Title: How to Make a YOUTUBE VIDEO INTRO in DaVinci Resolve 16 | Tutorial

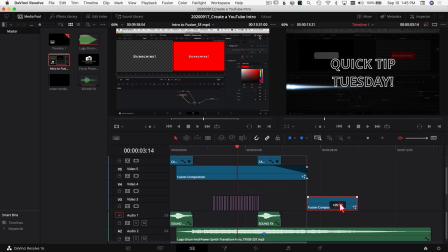(4:15)
It was a preset thing that was already there. So if I just drag the text over here, you can see what that looks like.
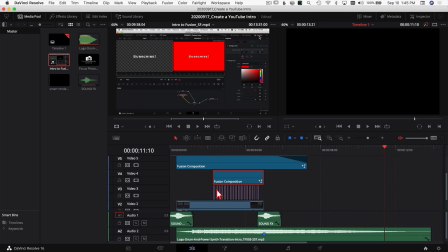(4:21)
and it's just the text flying in and flying out. The next thing you might notice here is all these purple lines. So if I come over here and zoom in,
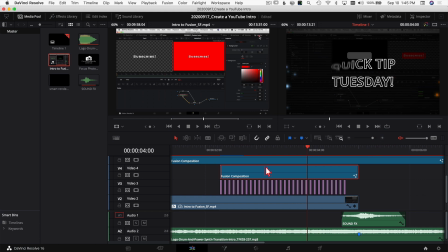(4:29)
all that is to give the little blinking effect to my video, all it is is just a solid color clip. So if I come up to my effects library here and I open that up, so we got our effects library open here.
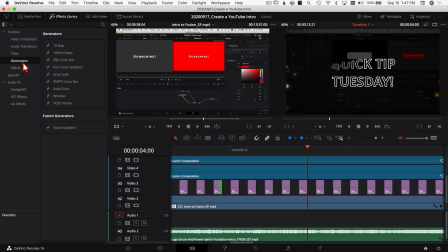(4:43)
I'm just gonna close the media pool and in my effects library, I'm gonna come to generators and then right here, I have solid color.
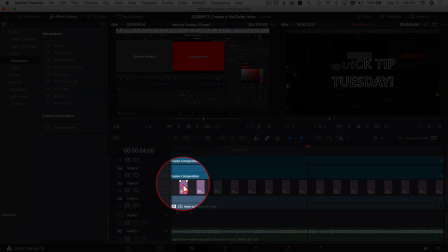(4:50)
So you can just click on that and drag it right out in here into your timeline, and then I've got a solid color.
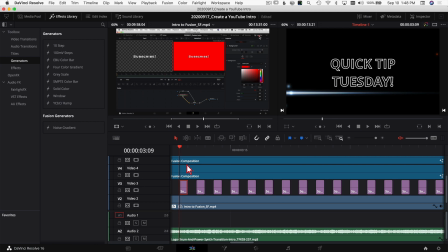(4:55)
And what I did was I made a one-second black clip. So it's going to look like it's blinking.
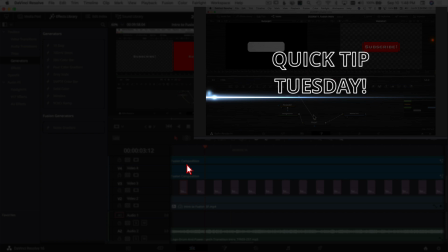(5:02)
If you look up in our window over here, it looks like it's blinking.
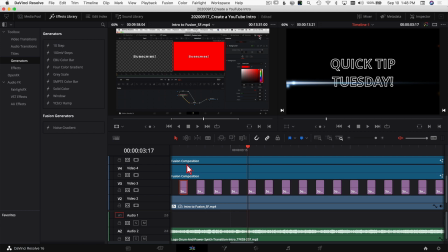(5:07)
And all it is is just a black overlay, a solid color overlay on top of that fusion clip that I just showed you. So that flickering effect is pretty cool. And actually, I picked that up from Billy Rybka's video. hope you're saying your last name right Billy but uh he's got tons of great stuff another great DaVinci Resolve YouTuber so head on over check out his stuff you get some ideas over there but that's where I got the idea for the flickering uh effect here using the solid color generator so thanks Billy appreciate that man so closing the effects library zooming back out here
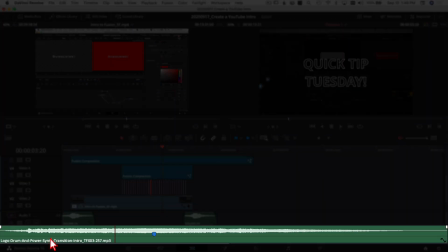(5:36)
so I did also find some cool music that was uh just a drum beat you know that I thought would work good for an intro and if you look at it
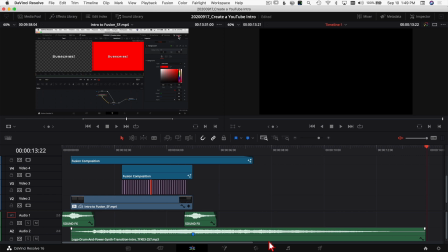(5:44)
looks like this whole intro or that whole music clip there that I'm using is about 13 seconds long. So it kind of fades into my video as I start talking. So I like that the music kind of overlaps with where the video actually starts.
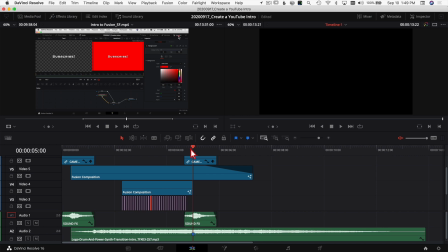(5:59)
As far as how long this actual intro is, if I come to where the physical intro stops, it is five seconds long. So I tried to just keep it real short, real quick and concise and nothing too crazy because like I said, people don't want to sit around and watch an intro most of the time.
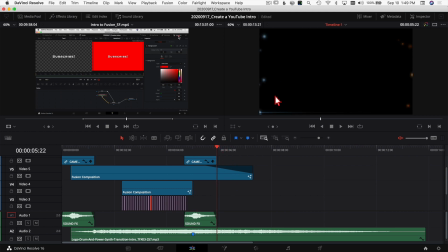(6:15)
And then another thing that I did was allow these light leak effects to kind of overlap with my video. So as I start talking in one of my videos, you're going to see these light leak effects kind of continue just for a few seconds on top of me talking or me getting into the video. So I think that is important that you kind of mesh things together a little bit. You want to overlap items a little so it just feels like it goes together instead of doing one thing, hard stopping and then moving into the next. Not saying that that can't work, that can work too. But for me, in this instance, with the intro that I created, I think it's kind of cool how things overlap a little bit.
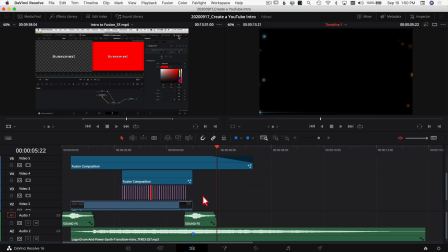(6:48)
So just something to keep in mind. So once I had those pieces together, I thought, hey, you know what? I think maybe we could use like a transition in the beginning where you kind of whip in and whip out. So the transitions I used are some of the transitions by R Visuals. They've got a ton of great transitions.
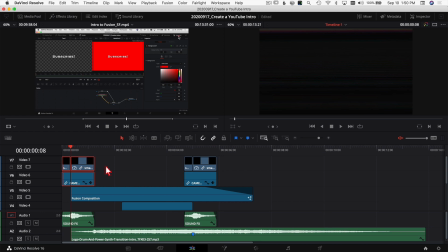(7:03)
I did make a video about them a while back. I'll link to that above if you're interested in checking those out, but I use their transitions all the time. And I like that it comes with not only the transition itself, but also a sound effect comes with it. So I decided to use the transitions to come into the intro, play through the intro, and then also transition out of the intro into me talking or whatever the video might be. So there you go. That's kind of my intro. It's just a bunch of small pieces put together. It did take me a little while just playing with stuff and seeing what I thought kind of looked cool, what I thought was quick enough, but still looked like something so you just got to try things and you know like i said check out other youtubers see what they do um and i think you can come up with something pretty cool you just gotta play around with it so i hope you guys found this video helpful if you did i'd love to hear your thoughts leave a comment down below if you need any help creating your intro feel free to leave a comment i'll help you out the best i can and uh if this video was helpful give it a thumbs up subscribe to the channel if you haven't already and i look forward to seeing you guys in the next video peace